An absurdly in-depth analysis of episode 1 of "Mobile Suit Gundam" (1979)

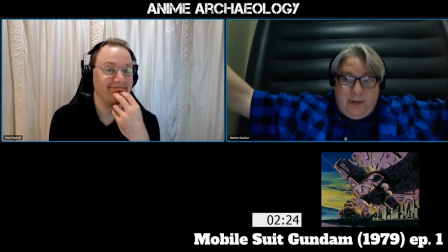847s
they're just blowing up buildings right everybody everyone was evacuated on both the the thing and on the colony and in the city and it's and it's very simplistic but for this time
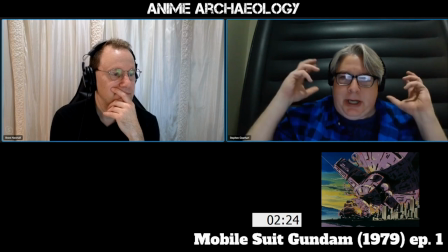861s
it's just got that and you can hear the noise and that's the other part I love about this is that you
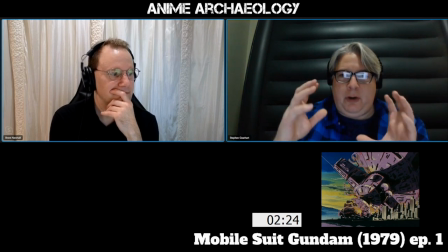866s
hear the noise and it's just this slow just like slow burn of just like literally you know just
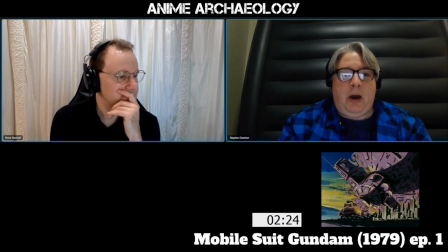874s
impending burning explosion you're just like oh this can't be good no this isn't going to be oh wow we're seeing the thing going actually into this oh god and it gives you an idea of
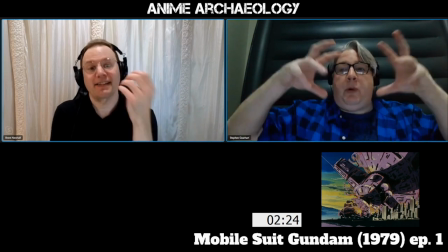885s
scope for what these colonies are
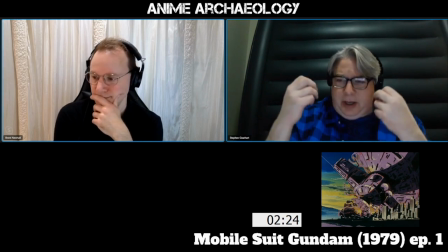888s
because you know they're talking about independence and independence and you know as we we we think of past space
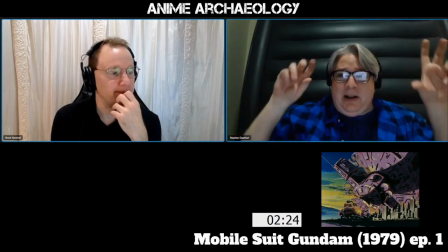894s
stations yeah you know there's tiny little things that we you know hatches and stuff like that no
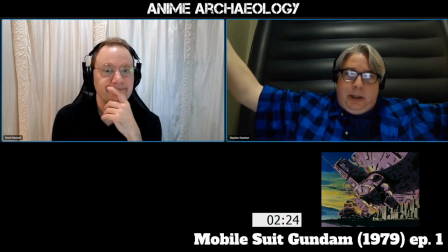899s
this is an actual space city literally coming into earth i mean that's just and then the next question goes who does that exactly
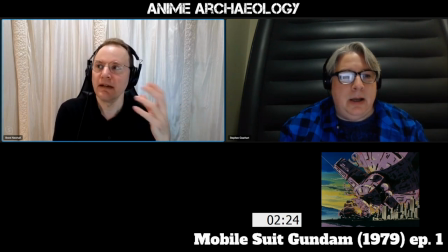910s
and then having that be uh synchronized to the narration that tells you right both sides have lost half their respective populations wow you know in eight months
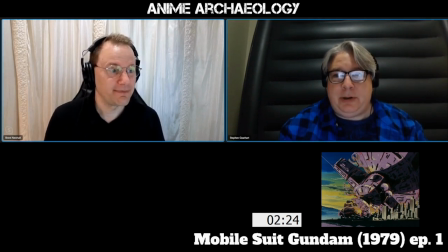924s
eight months that's no joke that is definitely no joke what's also amazing about this shot is like to your point it's coming down and i mean obviously from a physics perspective this idea
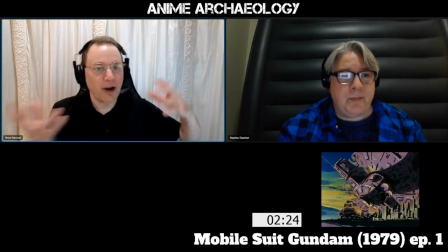935s
that this entire object would make it down unharmed you know and then touch down and then
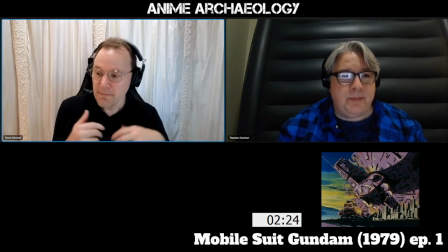940s
explode is is seems physically unrealistic but
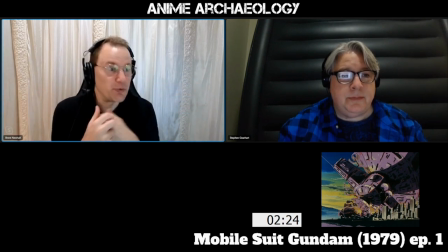945s
the shot has such power you forgive all that um it's
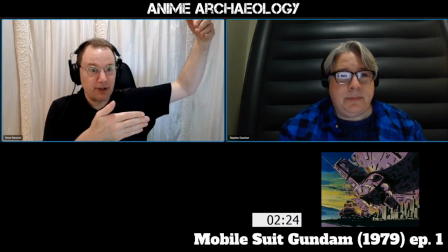950s
also remarkable because it is the simplest it's a pull cell it is literally just you know a colony image getting pulled down and then you
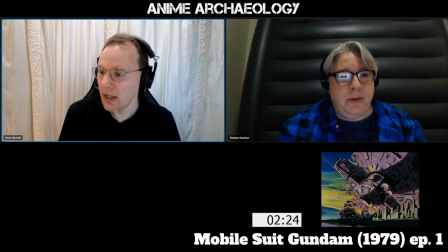957s
animate the explosion on top of it it's very simple um except for one thing though i will i will note uh and again we'll see if we can
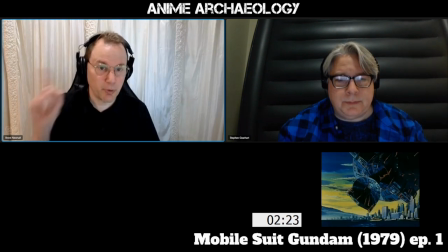964s
show this so you'll notice it's blue here yes
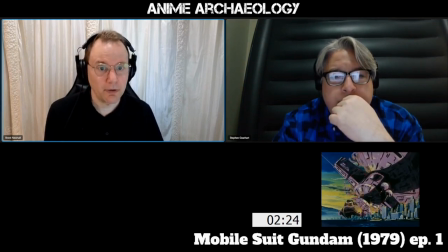970s
it hits and goes purple which means they had to repaint that drawing
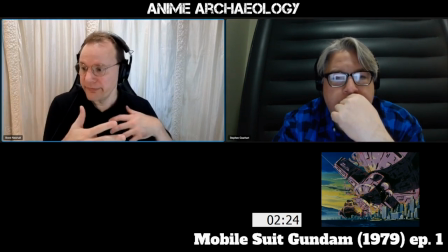978s
or at least you know do some image manipulation to the drawing maybe
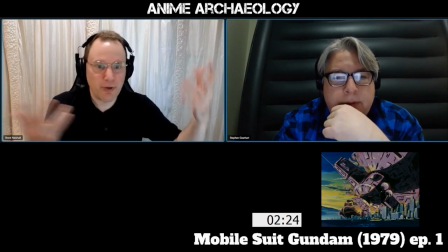983s
they just you know shine a special light on it and re-photographed or something um but they had to
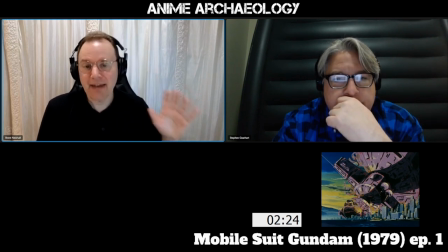987s
completely change that color and again this is just for visual impact that's all they're doing right
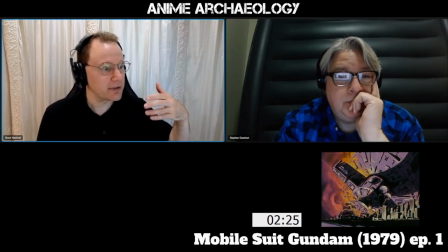993s
and then you get the actual explosion in the background which just fades in and then you get the explosion
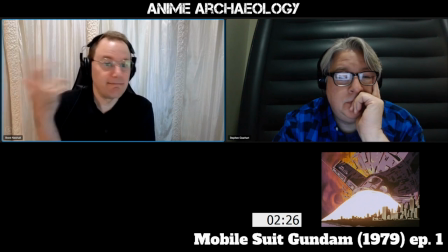1000s
um so on the one hand not a lot of animation going on but you feel you know the death of tens of millions of people in that shot yeah
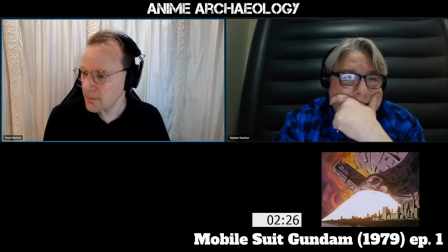1011s
fun show now to your point here
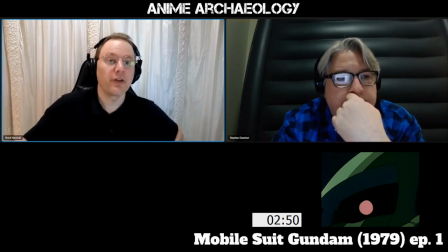1017s
steve that shot that goes from the earth across gives that sense of scale yeah start of the
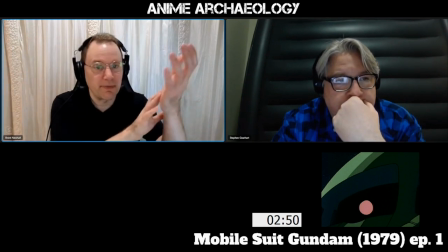1024s
earth and then we move all the way across here and then up comes this mecha head uh deep in space somewhere
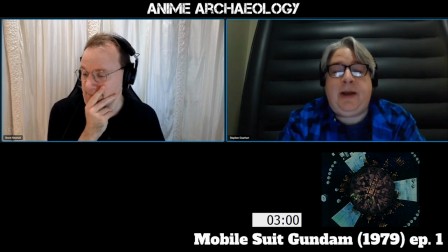1031s
and man look at detail no there's just the detail just the movement of of the thing and they're
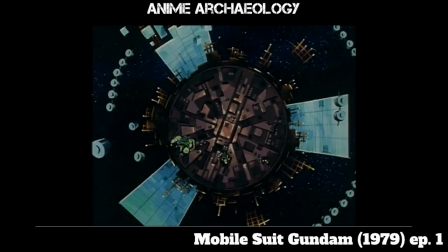1040s
you can hear the thrusters and and as as they're moving in and you actually have this knowledge of just like they're trying to be stealthy they're trying to be quiet yeah you know obviously space but you know they're trying to be undetected and then you again you have this idea of scope of
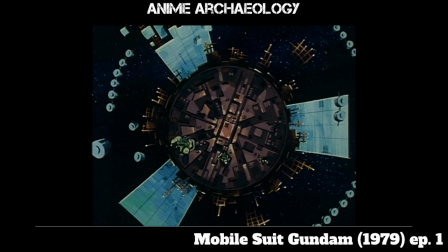1058s
the whole station and you're like oh what where are they doing you know what's going to happen here
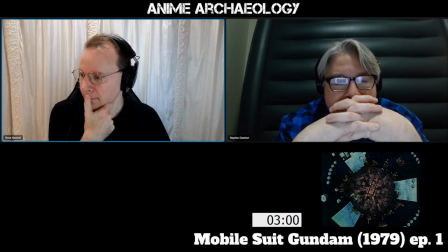1065s
yeah absolutely um and just having the the breathing just yes
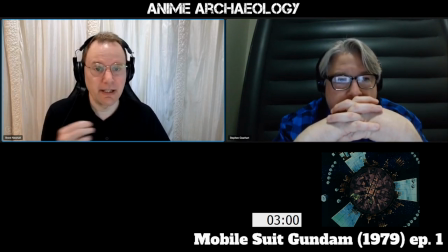1073s
something that you didn't get a lot of in, I mean, definitely a callback to 2001, if anything. But it adds that sense of dread and stealth. Yeah. Okay, so I have to mention something here.
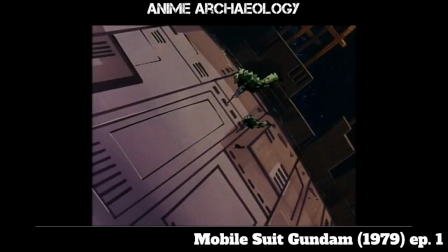1086s
You see in this shot, it's a little hard to see, you see the two mecha in the foreground, you see their shadow there on the bulkhead.